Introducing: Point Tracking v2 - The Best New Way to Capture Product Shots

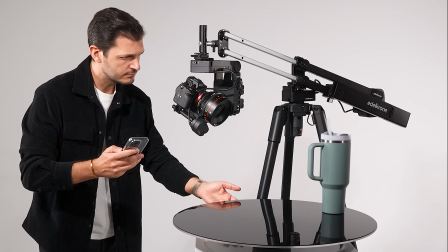Point tracking mode can now track points on a rotating turntable.
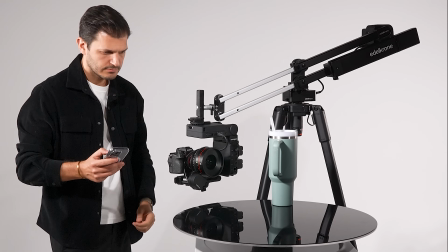With the new update to the Edelkrone app, to program an intricate shot where both the object and the camera are moving,
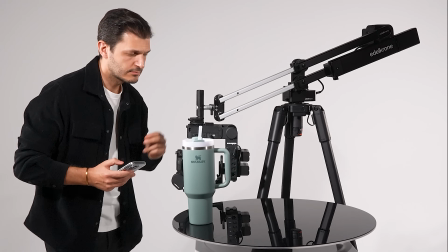all you need to do is set the start and end positions.
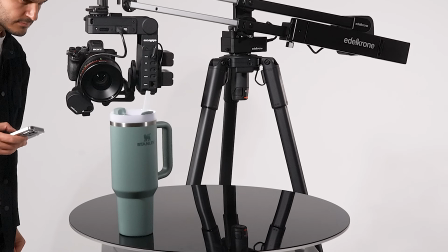Once you trigger the motion, the system will automatically handle all tracking calculations,
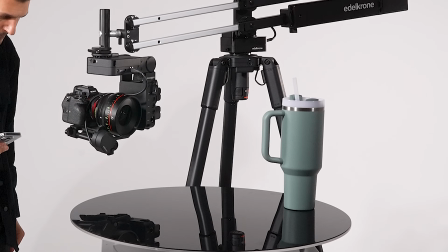ensuring a flawless, perfectly synchronised shot effortlessly.
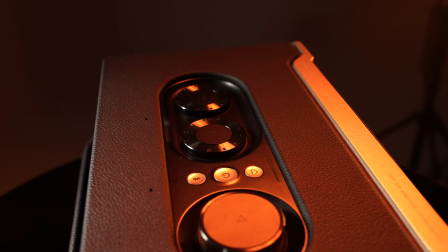This game-changing technology elevates product commercials and cinematic storytelling to a whole new level.
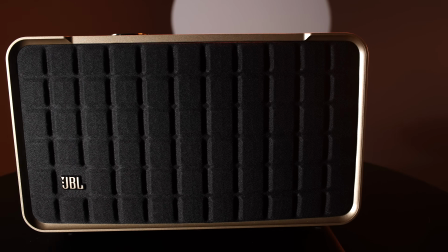The camera can now track designated points with pinpoint accuracy while moving around the product.
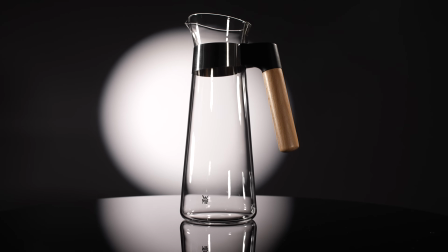The result? Seamless motion, hypnotic aesthetics and an immersive visual flow that captivates the audience.
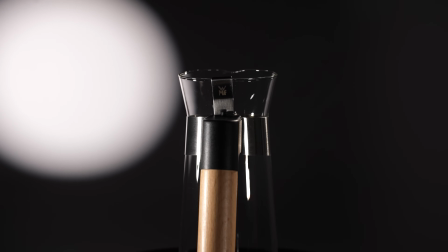With Point Tracking V2, you can now showcase every intricate detail of a product with breathtaking clarity, delivering a timeless visual experience.
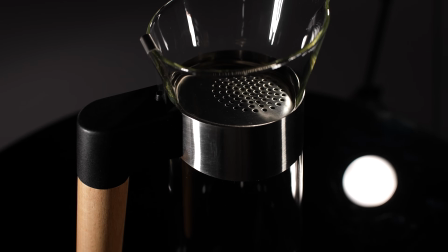The system will allow you to capture textures, reflections and surface details with millimeter precision,
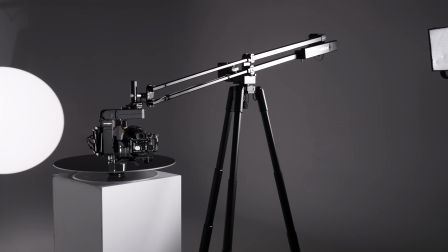transforming a standard pack shot into a luxurious visual spectacle.
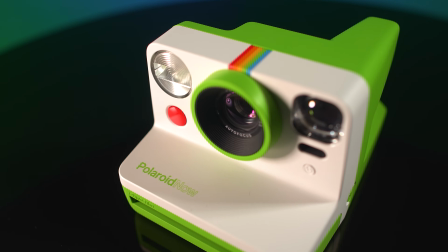You can also store multiple points and smoothly transition between them while preserving the natural flow of the camera motion.
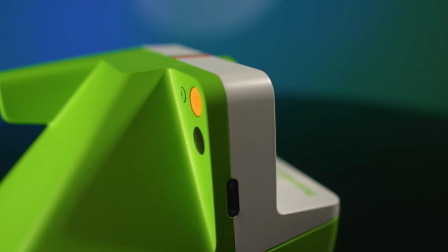When you need to highlight different sections of a product, this feature grants unparalleled flexibility and creative control.
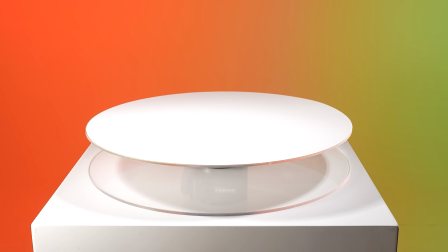To fully experience the benefits of Point Tracking V2, we have also designed larger turntable plates.
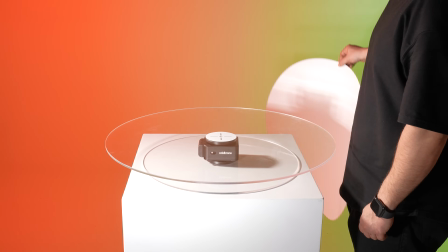You can switch the surface material as needed.
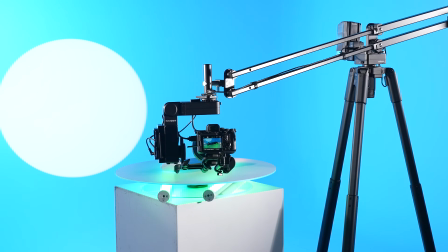Use black for excellent reflections or white to create an underglow effect by lighting from beneath.
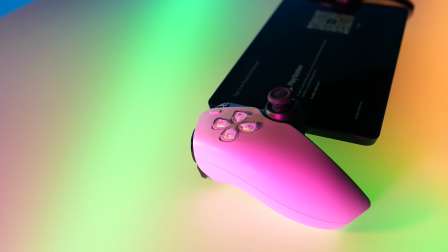A slow, flawlessly smooth camera movement presents the product as a masterpiece.
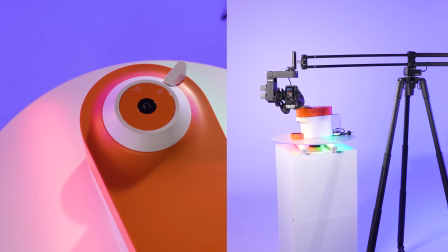It effectively conveys its value, engineering and design, granting it a flawless premium feel and an air of sophistication.
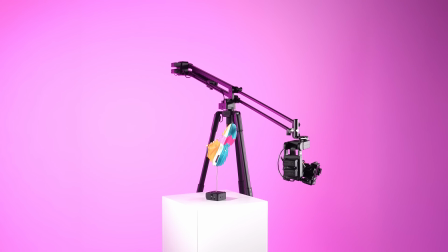Programming such complex camera motions traditionally requires extensive effort.
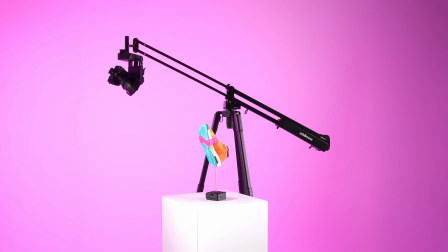With point tracking mode, you can skip all this complexity and directly focus on your artistic vision.
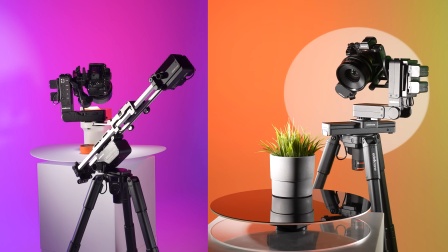Point tracking is possible with various Edelkrone product combinations,
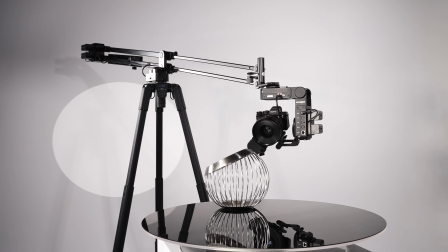but we've designed the Packshot bundle to offer ultimate creative flexibility and limitless motion possibilities.
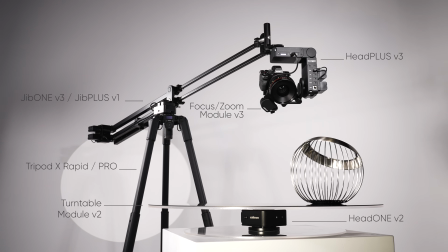This all-in-one bundle includes our most advanced flagship devices. At the heart of this bundle is the revolutionary Tripod X,
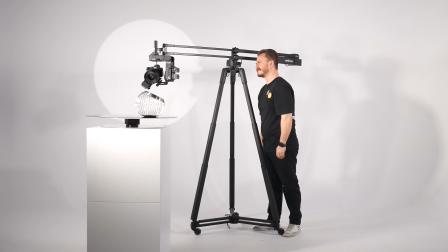the world's first and only motorized tripod designed to supercharge your creative workflow.
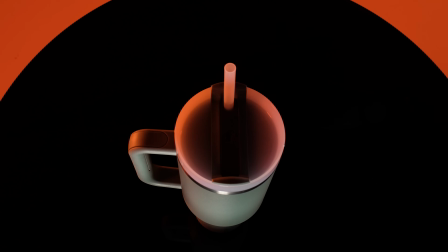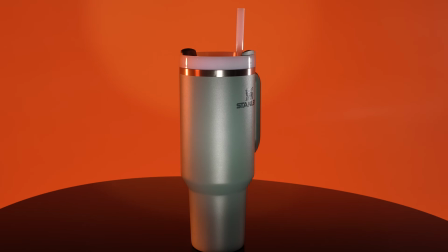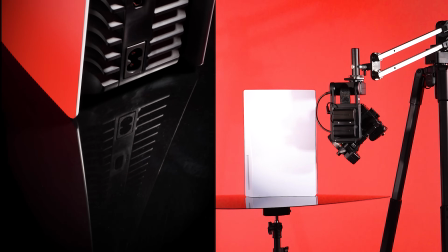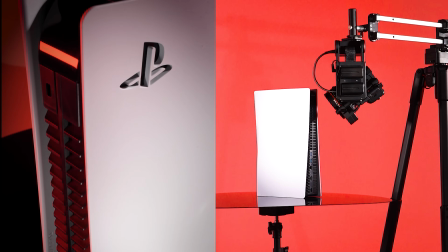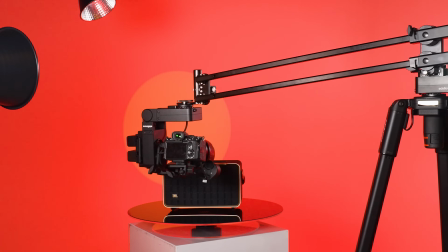With the point tracking mode, a new era for motion control is here where technology and artistry converge in perfect
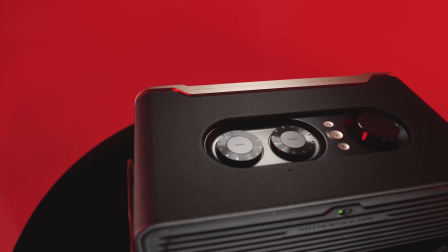harmony you can now orchestrate movements in ways never before possible ensuring that every shot is a masterpiece
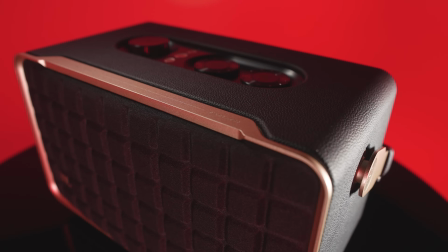step into the future of motion control where your vision takes center stage